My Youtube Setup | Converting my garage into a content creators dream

What I've done is I've stained it to make it look a little bit fancier than it is when it was used for motorcycles and repairs I didn't have it stained I didn't care about it but I felt for these videos that I wanted to have a more polished look so I've stained the top of it and that's the typical look you see in some of these thumbnails or in these videos the really great thing about this bench is it needs to serve two purposes one is for creating this content and it's nice and deep for that so in front of me there's an Atom Mini
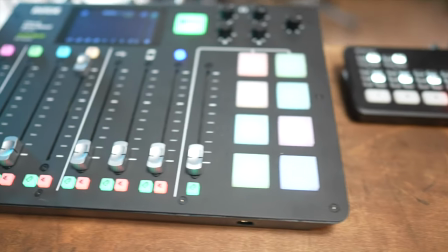(3:36)
I've got a Rodecaster Pro I've actually got a an m1 mac on my desk here and a monitor so that I can actually do work here but I can create this content without you seeing any of that stuff but the second thing is I in a podcast me and a friend of mine Rami look up the Marcus and Rami podcast I'll put a link to that there as well create content for a podcast and this is my setup for that podcast so there's the times when we're working remote or that we're podcasting remote and this is the setup but Rami will often come up here
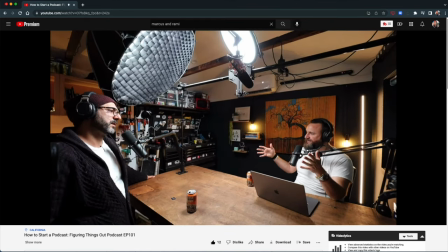(4:06)
and create record the podcast here as well and this bench is lovely and long for that that Rami can sit across from me and that we can have a live hosted podcast so this desk needs to be incredibly versatile to be able to shoot this type content podcast content and be ready to
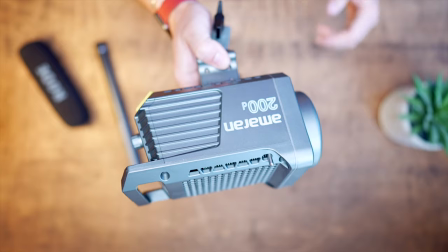(4:21)
go at any one time so my setup I've got an aperture 200d light here set up on a mini dome which really disperses the light the great thing about this light is it's good at lighting me up but not my background which is it which is what I want for these kind of moody high quality videos that I'm trying to create. I'm running in Rode NTG4 Plus
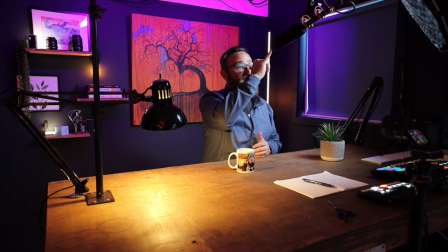(4:42)
microphone which is a condenser microphone it's about six inches from my face here you shouldn't be able to see it in the shot but you should be able to get clear audio and having a microphone set up at that angle ready to go at any time helps
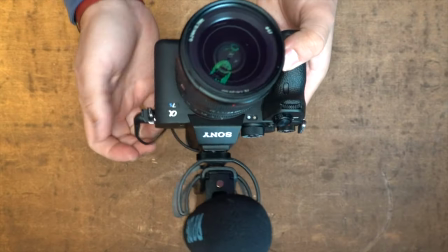(4:54)
me do that. I'm recording this video in a Sony a7s mark 3 using a 24 millimeter f 1.4 lens which means you should be getting that lovely blurred bokeh in the background but i should be nice and crisp particularly when i lean in to talk to you another thing out of shot is you'll know from my videos that typically i've got a talking head which is what i call my a roll but i'll have my b-roll videos as well and for that
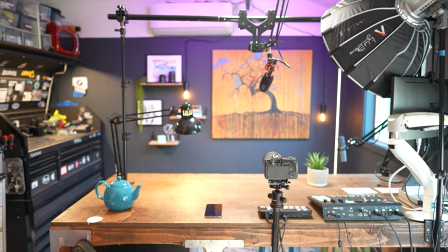(5:17)
i've got a sony rx100 mark 7 which is doing my top down shots so that when i talk to you here you can see
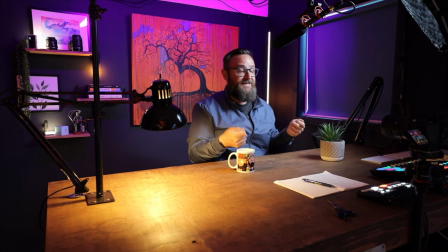(5:24)
me front on but when I hold up things like pen knives or EDC or even technology you can see that nice and crisp in the RX100.
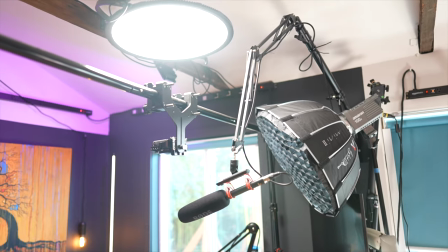(5:31)
And above that I also have an LED light panel which can help light up this desk.
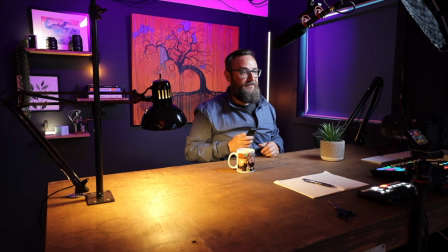(5:36)
You should be able to see the difference here. If I turn on that panel now we've got a top-down light. This is not something I do for my A-roll but when I'm shooting that B-roll I'll turn that light on. It goes much lighter than that. That's on 40%. But that's my typical setup for these videos.
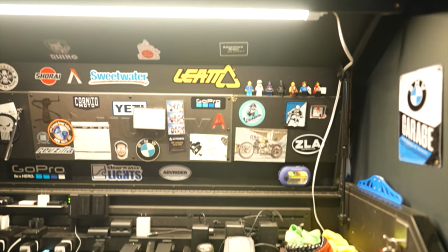(5:50)
Now one of the best things about this space is actually my tool chest and what's happened as I've moved from being it just being a motorcycle garage where I work on
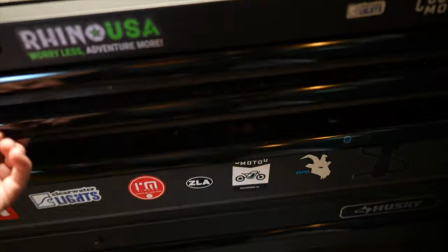(5:57)
motorcycles to this kind of hybrid environment is that this tool chest has actually become a tech tool chest so on the top
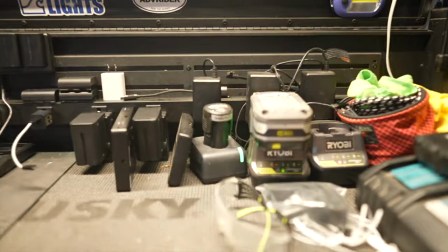(6:04)
shelf I've set up a charging station so having all of these electronics all the time to create this content requires a lot of batteries lots of different size
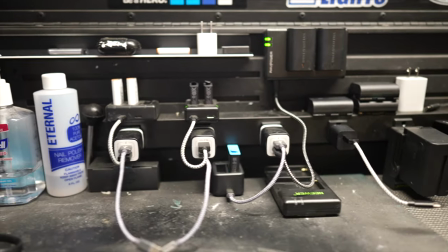(6:12)
things you know whether you're charging your microphone batteries for cameras batteries for lights I've got two different types of Canon batteries I've got two types of Sony batteries all of those things are ready to go so I can just grab them drop them in and they're always charged when I'm ready to go
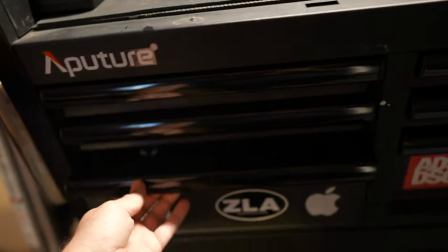(6:27)
and that's been a massive time saver for me all of my really expensive electronics are stored in that tool chest over there I've got different
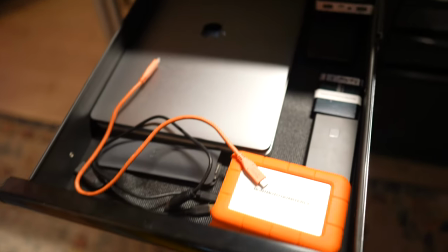(6:34)
drawers with different locks on them and while it's not impossible to get into it does slow things down and just give me a little bit more time to maybe get the police here or save some of these electronics if someone's a little bit more lazy about breaking in so besides this studio setup and besides my hybrid tool and tech setup over here and for anyone who's creating content if you can get one of these tool chests I highly recommend it because so much stuff fits in it whether it's products for product reviews your technology your cameras your laptops all your peripherals as well as tools so that you can get some stuff done I can't recommend it enough to actually have one of these tool chests the second thing is I've got the space over here which is really kind of it serves two purposes it's the background for my calls so things look professional when i'm on work calls